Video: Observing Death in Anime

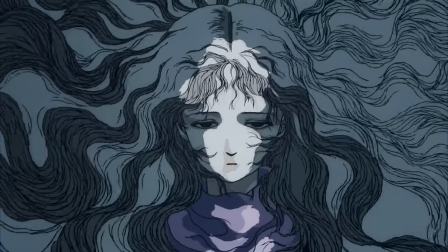[0:15]
From the moment of one's inception, there is but a single terminal constant.
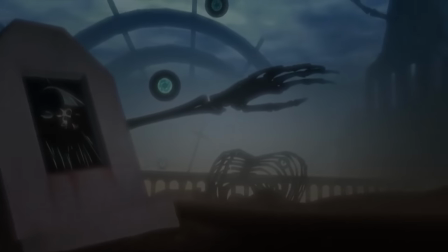[0:22]
Well, that's just depressing. But as one of the few experiences common to all beings,
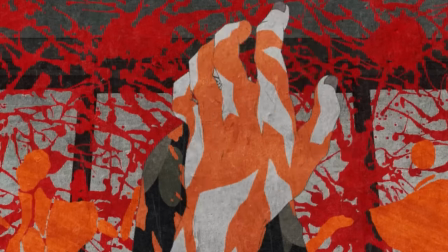[0:28]
there is an inherent value in seeing different approaches to the notion of mortality, and observing how anime handles it is certainly worthwhile.
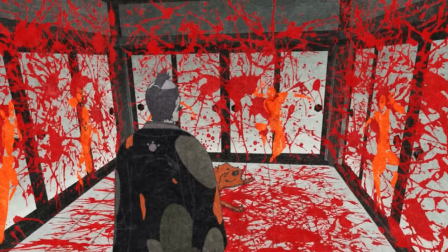[0:35]
There is a lot you can extract from the way a show deals with that, standing as an obvious indicator of the tone and overall atmosphere it intends to present.
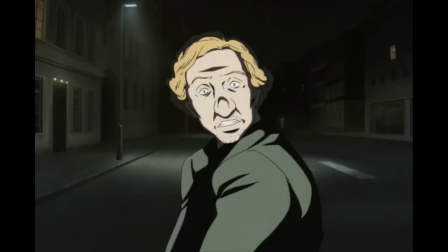[0:42]
For starters, there's the act of dying itself, it may seem trivial, but as with anything that involves creative input, it's often in the little details that greatness shines.
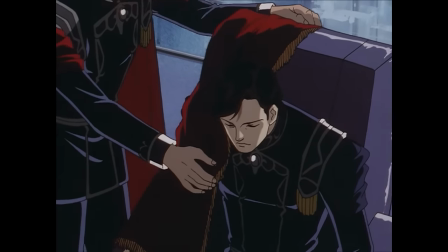[0:51]
Is dying irrelevant, or a major narrative element? Played brutally straight, or directed in an unconventional manner?
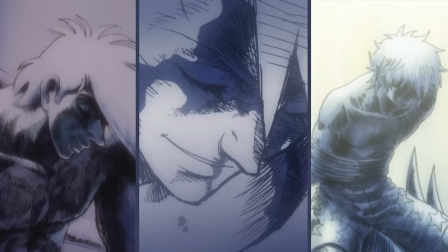[0:58]
Many factors come into play when creating a memorable scene, it's why only a chosen few end up being reproduced and referenced several times across multiple shows.
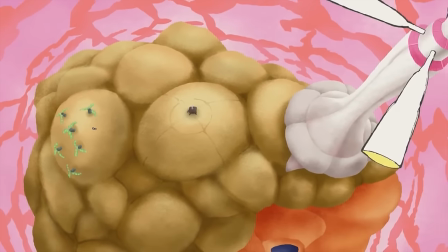[1:08]
Specifically, I wanted to showcase one of my favorite representations of death in the Medium, presented in Kaiba.
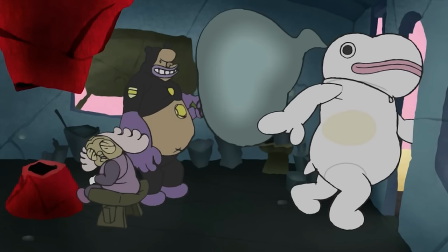[1:14]
Depicting a world where memories can be digitized and accessed by others, the series illustrates a multitude of fantastical moments throughout its run.
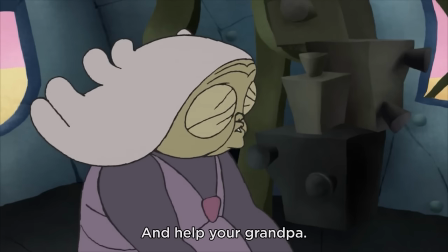[1:21]
The show's fourth episode, Grandma's Room of Memories, features an old lady who was unable to accept her husband's passing,
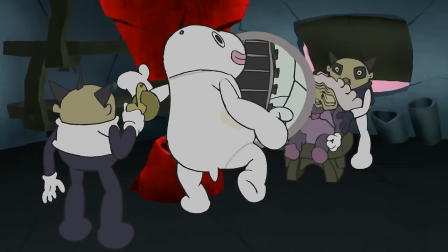[1:27]
which eventually leads to a protagonist exploring her mental realm in order to help her cope with the situation.
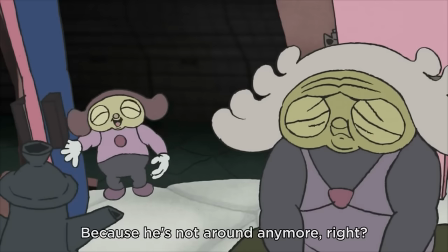[1:33]
She is then introspectively challenged by her younger selves in order to come to terms with the aforementioned event, and finally confronts the deceased spouse himself.
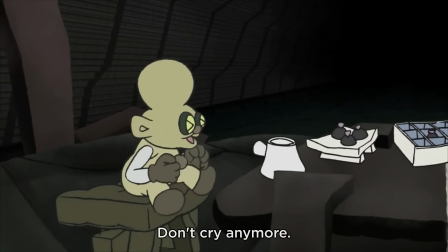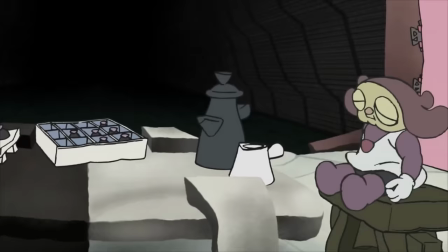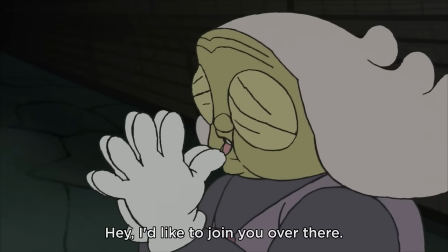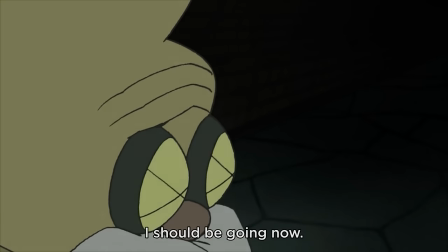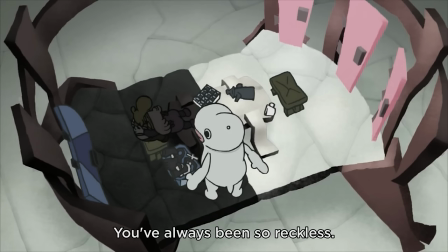[2:17]
And as the old lady steps into the darkness, embracing death as long as they're together, the room's lights fade out and the realm of memories begins to crumble.
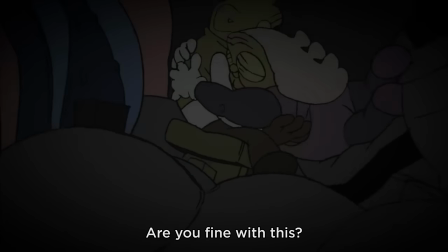[2:27]
The reason I highlight this scene is because it shows the passing of a side character, negligible to the overall story, and yet it's given terrific amounts of personality.
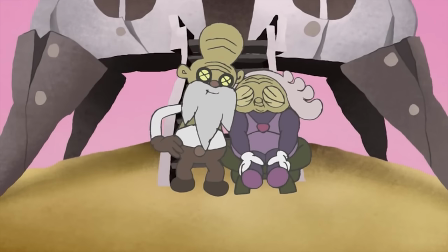[2:35]
That attention to detail in such a seemingly minor scene usually signals a great project, or at the very least, one that deserves praise for going the extra mile.
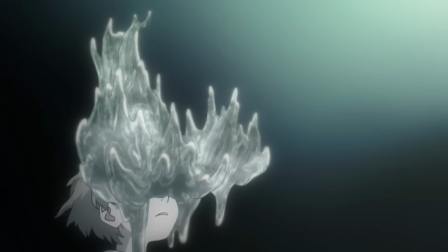[2:45]
However, what about going beyond the singular act of dying, reaching for ways the very notion of death is approached as a story-relevant element?
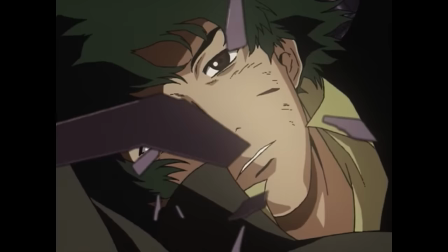[2:52]
This is where I feel a show needs to go beyond scenic execution since the payoff is only existent if the script and narrative structure as a whole allow it.
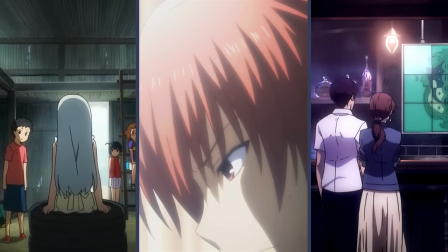[3:01]
For example, there's a plethora of shows based on the afterlife, often placing characters in purgatory-like settings, a scenario that lends itself to efficient character development,
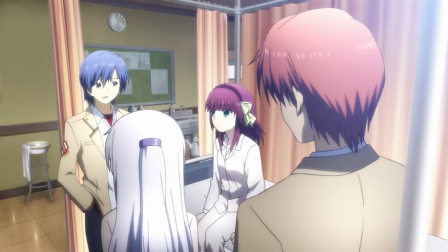[3:10]
presenting an opportunity for self-discovery where individuals explore this intermediate dimension as they come to terms with death.
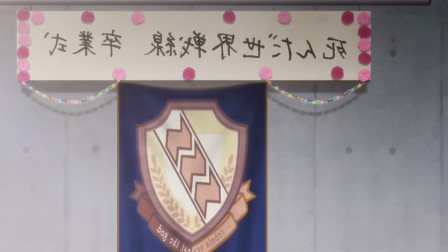[3:17]
A terminal rite of passage, if you will, achieving some form of catharsis accordingly.
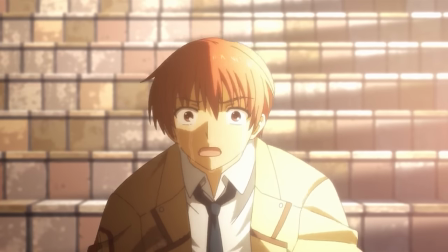[3:23]
Unfortunately, it's not uncommon for these series to resort to cliché melodrama and tear-jerking sequences with less than subtle exposition.
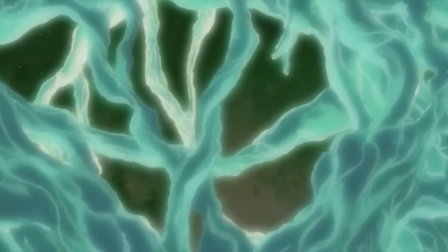[3:33]
A show that goes against the grain in this sense would be Haibane Renmei, which, despite never directly framing its world as purgatory,
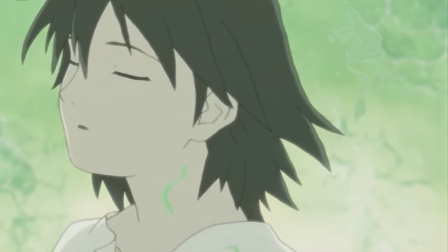[3:40]
follows a similar context, exploring the various stages of grief as individuals accept loss and,
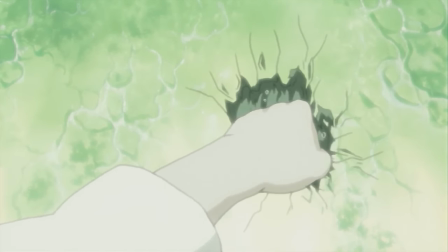[3:45]
through battles with self-loathe, depression and alienation,
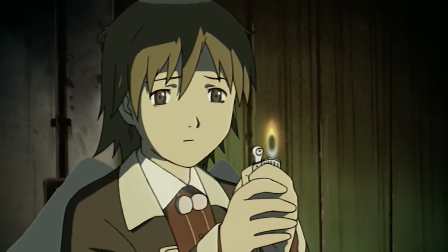[3:48]
embrace the need for communal aid and forgiveness as means of gaining solace and consequently ascending to another plane.
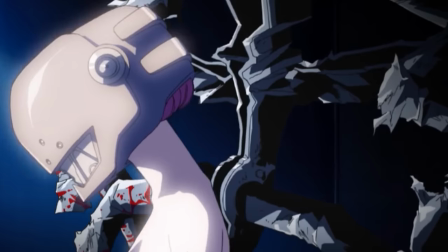[3:57]
Opposing such a pensive atmosphere, you may be dealing with a series that revels in violence, relying on gory demonstrations of brutality in order to make a point.
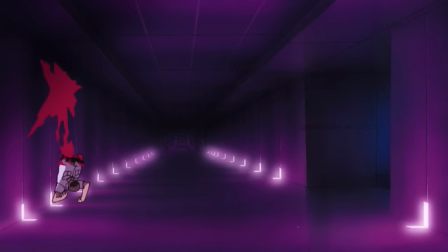[4:05]
Alas, this regularly leads to the narratively unsupported notion that the show's mature,
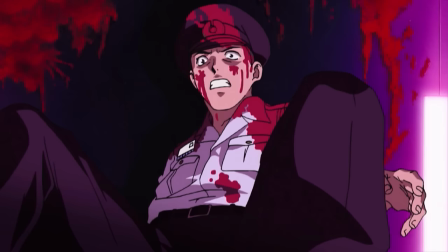[4:10]
utilizing shock value and an onslaught of character deaths as means to mask a weak structure.
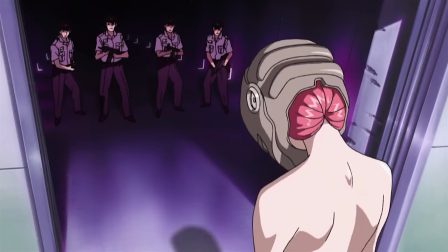[4:15]
Shows that do this commonly fall prey to an immediate desensitization of death.